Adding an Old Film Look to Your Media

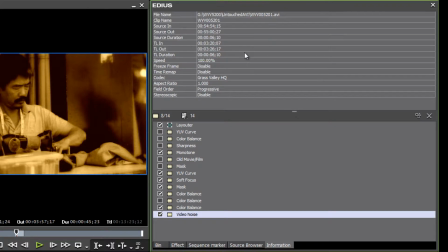(4:13)
Well, if we wanted to add a little bit of video noise, a little bit of grain to our effect,
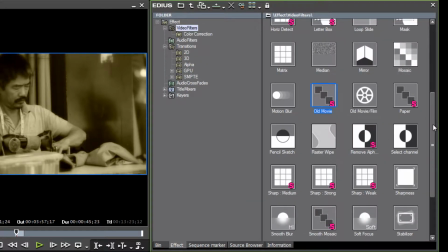(4:20)
we could do that in a video filter here that's just called video noise.
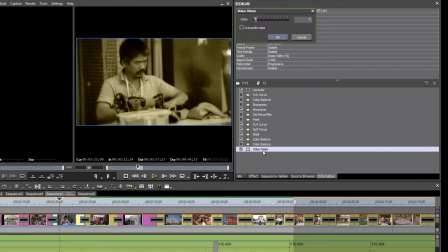(4:27)
We could drop that on and just add just a little bit of noise to our effect, which will kind of give us the feel as though we're adding film grain. Okay, so we could add that if we like.
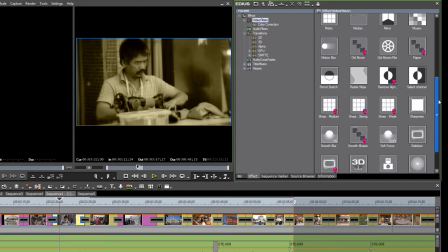(4:42)
But the main tool that we're really looking for here, the main filter, is this one here called Old Movie Film.
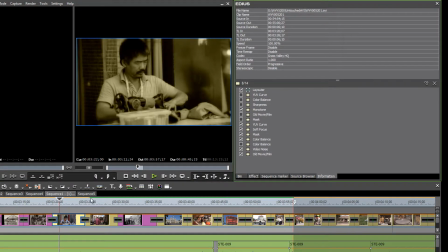(4:49)
And what this really does is it adds an effect that would emulate what a projected movie would look like. If you were to get out a video camera and put an old film into a projector and then film the screen, this is kind of what you would end up with.
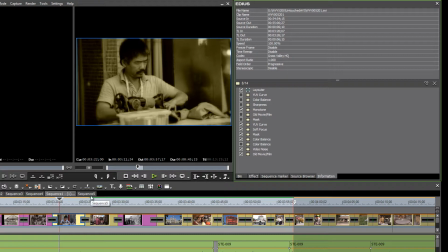(5:07)
You'd get all the scratches, the dust, the dropped frames, the jitter, the shake and roll. Well, all of that is here in our effect. Now you'll notice that this effect is one of those where Edius has
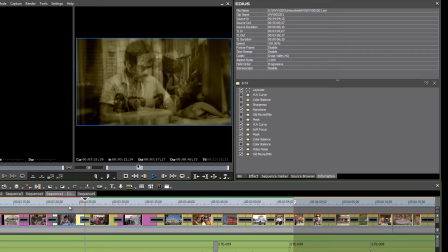(5:24)
added some effects already to the filter. And the effects that they add are quite severe. For my taste, at least, I don't like to see something that is flashing on the screen this much.
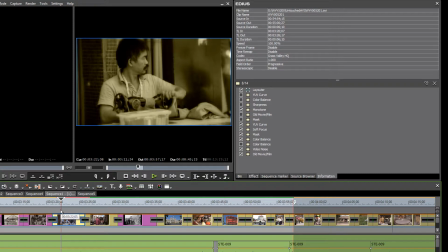(5:41)
It kind of takes away, or I feel is distracting from the effect that we're looking for.
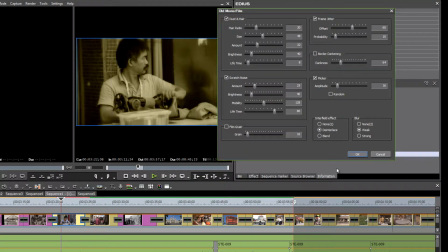(5:46)
So we need to open this up and make some changes. Just double click on it.
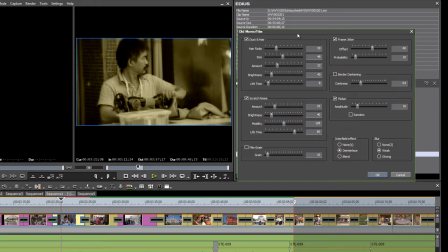(5:50)
And we can really do a lot to the settings here to help give us the look that we're wanting to go after.
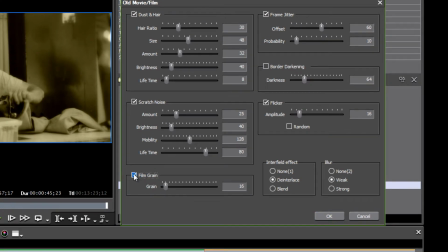(5:57)
We notice here that there is also an option to add film grain, so we probably wouldn't have needed that video noise. And maybe just add 3 or 4 points there, film grain. Now, scratch noise, I don't mind the scratches so much.
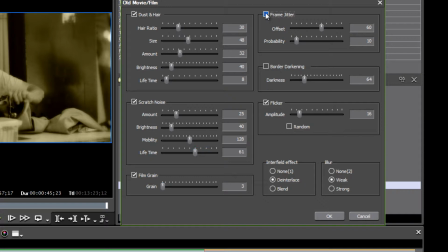(6:16)
What I don't like is the frame jitter. I don't like something so obvious that it is going to be distracting from the shot, so I usually leave that off.
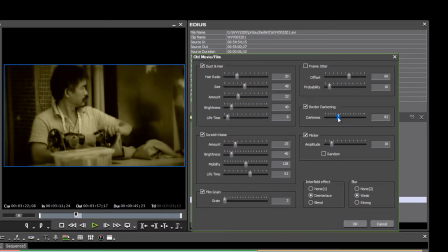(6:26)
I like the border darkening though. This adds a little vignetting around the corners of the film and gives you that feel as though you're looking at an old film through perhaps not the best lens on the projector, and you're just have that darkening around the edges.
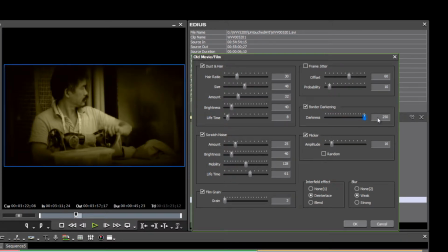(6:41)
I kind of like that. But you have to be careful how much you add. You don't want to add so much.
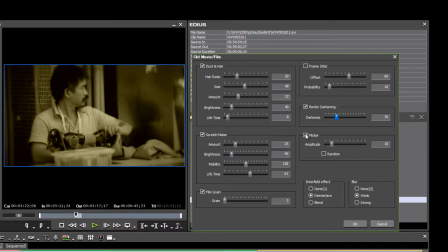(6:48)
Then flicker, that's another one that I usually have off. That's the one that I was pointing out earlier that's adding this flash to the screen, the dark flash on and off, on and off. So I usually leave that off.
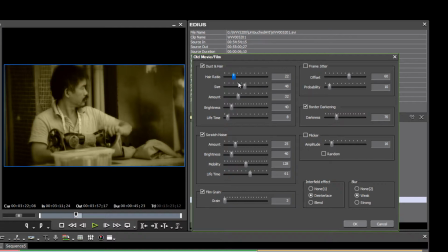(7:00)
The dust and hair ratio, I usually like to back off just a little bit, the size of it, the amount, and let's give that a try.
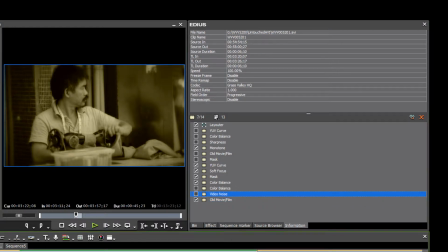(7:16)
And we'll maybe uncheck the video noise since we've found our film grain right in the filter itself.
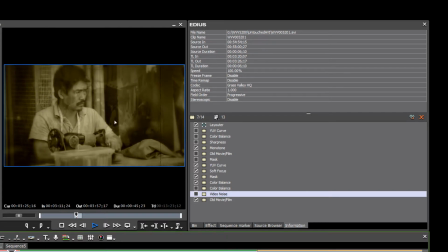(7:24)
And as you watch this, you can see these scratches on the film, and it gives a little bit of authenticity, or gives you that feel as though you are looking at something that is archival or something that is old.
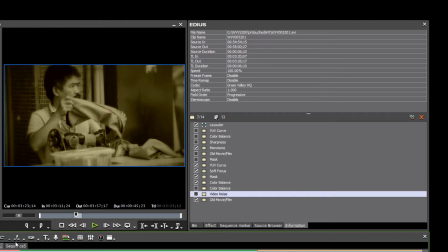(7:41)
Now, unfortunately, with our recording software going in the background, recording these tutorials, I'm not able to show this to you in real time. And the thing to know about this filter, too, is when you render it or when you export it,
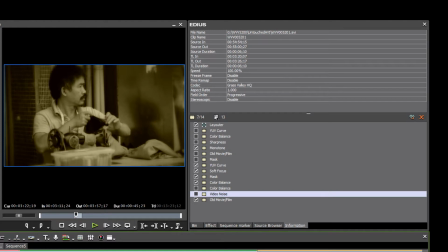(7:56)
every time you export it, the amount of scratches or other effects that you may have applied using this filter,
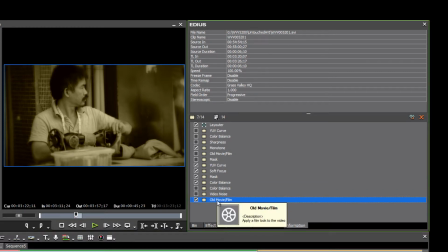(8:04)
many of them are random. And so each time that you actually process this portion of your video, every time you export this video, the scratches are going to show at a different point in the clip.
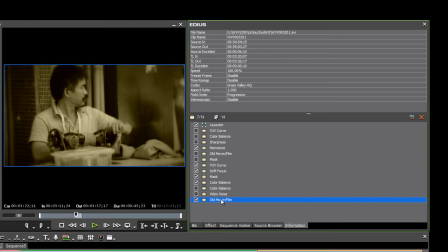(8:18)
So because it's random, every time you export it, it's going to be just a little different. Something to keep in mind as you work with the options here.
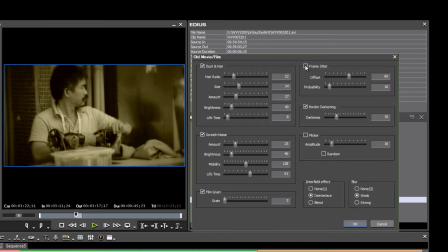(8:25)
So a lot of these options in the filter are really up to you and your personal taste. I've shown you what I like, but by all means, experiment with the different settings here, then take a look at it. If you've got a fairly decent computer, you should be able to see it in real time each time you check.
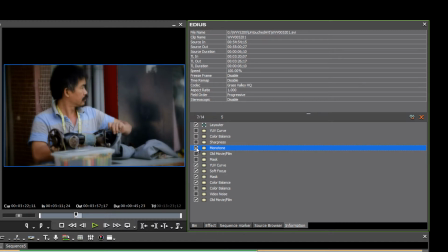(8:44)
Now, one other thing I should probably point out is that you wouldn't necessarily always want to have this monotone effect or the sepia tone effect. Color film really came in, even as a home movie type of thing in the 60s.
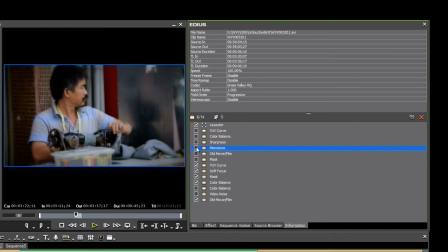(9:01)
And so even historical footage could be color like this. That would be okay. So just depending on what era you're trying to present, or if, in my case,
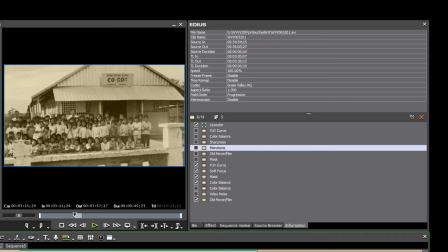(9:13)
I wanted it to continue to match the look and feel of the still photographs,
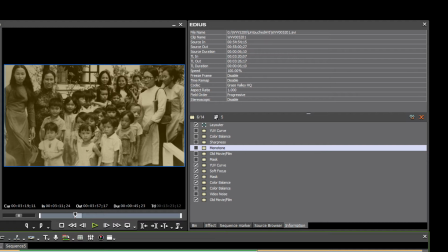(9:18)
and so I chose to go with the same monotone effect just to add that consistency throughout the whole film. And that way we move very nicely, make a nice transition from the still photographs into the actual film clips.
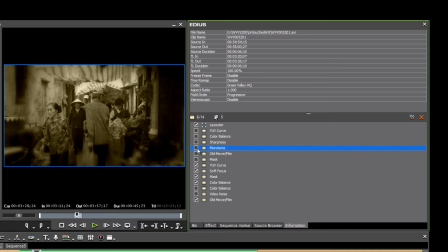(9:33)
But again, depending on what feel you're going for, you might choose to not to have that on, and just go with it as if it's a color clip.
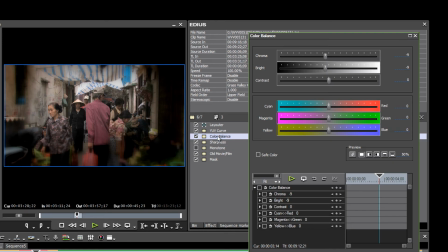(9:42)
You might want to go in and work with the actual amount of chroma that you have. If it's an older faded film, you might not have very much chroma. So you could back way off on the chroma.
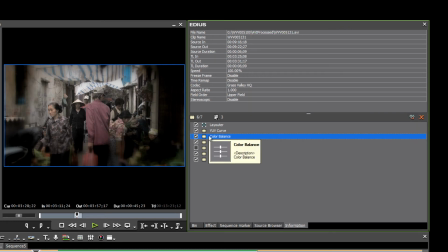(9:59)
Once you have developed a look that you want to use through the rest of your video, you might have 10 or 20 clips that you need to affect. Well, it's good to pick out your final choices here. And then after you've selected all of the options that you're working with, do a right click on any one of them.
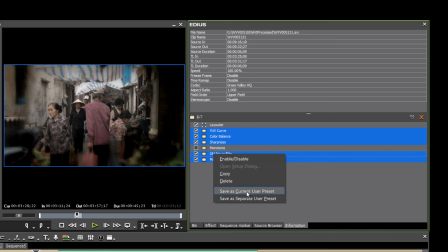(10:19)
That'll give you a drop down menu and save it as a user preset. And then you can use that user preset to drop on all of the rest of the clips so you have a nice consistency going to all of the clips that you need to add this old film look to.
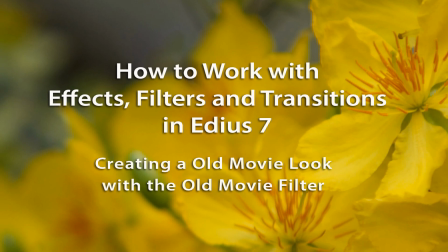(10:34)
Okay, well, I hope that gives you a good idea of how you can work with the old movie filter in Edius 7.